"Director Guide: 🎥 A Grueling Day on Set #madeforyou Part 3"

So this is like the third part of the video we're going into. It's been a very lengthy video and I will try not to bore you. So if you're here, it means you've gone through the first two parts and they've been important to you. Before you go further in, please take a minute to hit the like button, subscribe if you like this kind of content and leave your questions in the comments so that I can get back to you on whatever you find useful. Okay, so before that, we'll hit the commercial, you get to see the final results and we get to move on from there.
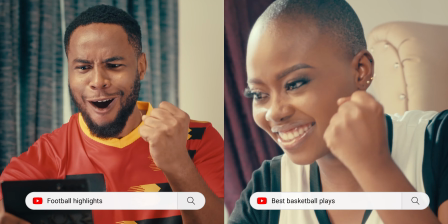34s enjoy sports made for you
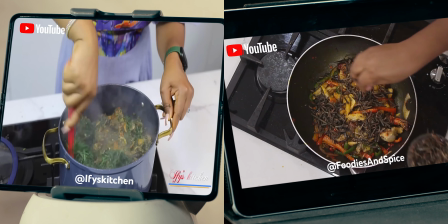40s recipes made for you
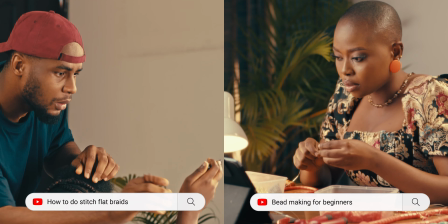45s entertainment made for you learning made for you
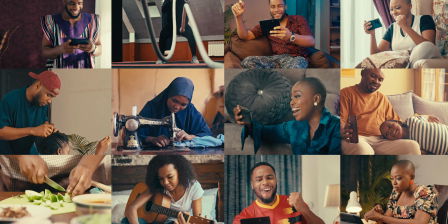56s enjoy YouTube made for you get amazing video data bundle offers on your mobile phone by simply
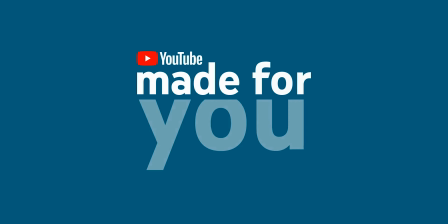Now that you've seen the final results, I'll just go over the breakdown of the video which would be, I will not be doing light breakdowns, I will talk vaguely over them. If you really want to know about them, you could leave your comments in the section below and if there's enough comments, we'll take out the resources to be able to do more light breakdown videos for you on this commercial. So first things first, we opened up with the graphics which was a very cool way of actually coming paying homage to the YouTube.
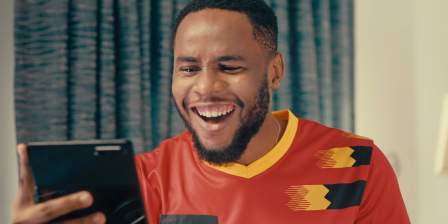95s
These first two shots are actually interesting because we shot them at the end of the day when our gas tanks were already out.
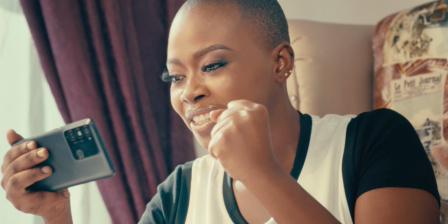100s
We had a very very long day.
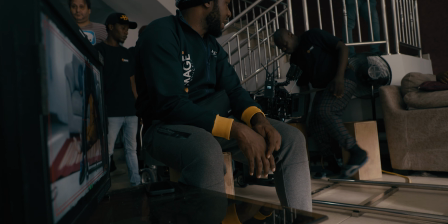102s
When I mean a long day, to put it lightly, it would be, yeah we crossed probably close to 18 hours because call-up time was like 6 a.m. Wrap-up time was like for the life of me 6 a.m. So we had like a 12-hour days in a weird way. No actually 18-hour day because 6 a.m. to 6 p.m. is 12 hours. Again, another six hours that's like 18 hours so we had a very long day an 18 hour day and this was probably at the 16 to
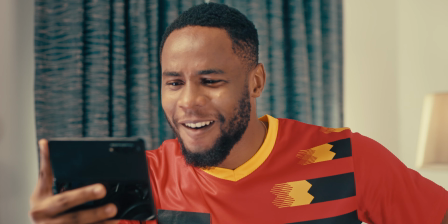128s
17 hour when we're like almost out you get and all of this you're saying we're shot at night none of it was at day in this short
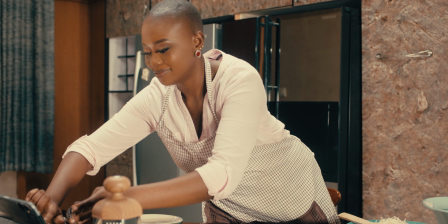135s
sequence including this sequence this sequence was set up like on a dolly and it was just like um some high powered lights being able
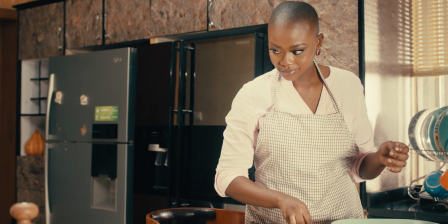143s
to bring in the day ambience to sell the effect of day and some other stuff you get and we had like the dolly for the overhead shot and we
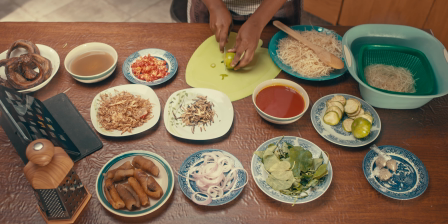151s
had to do a couple of redressing to be able to like make it work having to vary it and be able to sell the spaces different was actually paramount because even for this other previous shot if you go back to this shot for the guys shot for the guy show we had we
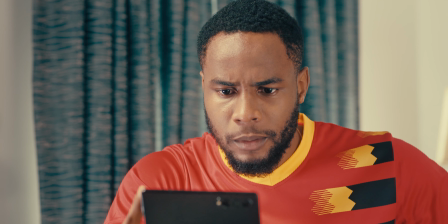167s
had a client on the call and based on does a football scene we had the initial idea of doing posters and several things but the image rights we had to like redress and get creative till we're able to come up with something that we had clearance for you get and these are some
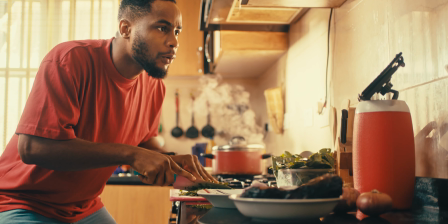181s
of the things that would happen on the day though and um if you watch from the guy shot it's the same kitchen we use another angle but
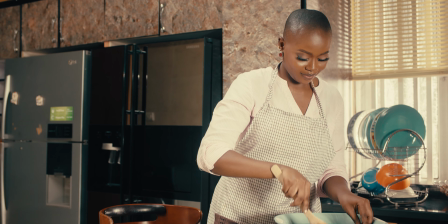189s
little differently you get so it now felt like it kind of created some unison you get but also it was different enough because they had different dishes and different stuff that they were doing with the kitchen bits you get this shot the girl in the blue dress this show was like end of day
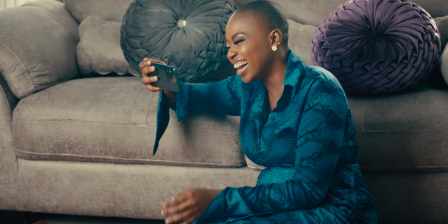206s
this was like when we're like 16 hours like same as the other previous shot but this one was like the next sequence the guy show
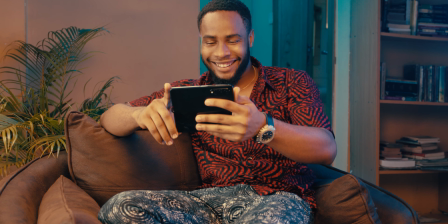213s
was like the next sequence we captured when we initially started shooting was like the second or third set second setup for the
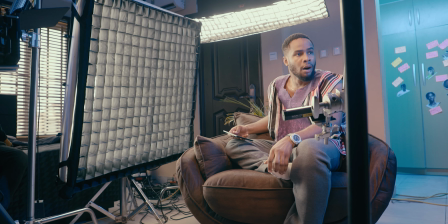221s
day when we actually started you get so it's a little bit more energetic and you can see how it plays off there's a lot more energy in the room details plenty
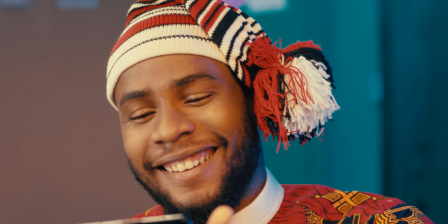229s
plenty stops we are like still becoming cinematic and trying wardrobe trying out options and stuff there's a lot of that fun that could actually happen
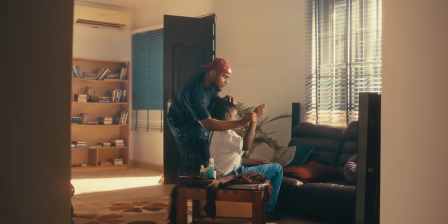236s
for this shot the guy braiding the hair was the third setup we had for the day whereby we've already lost we are actually at 7 30 p.m.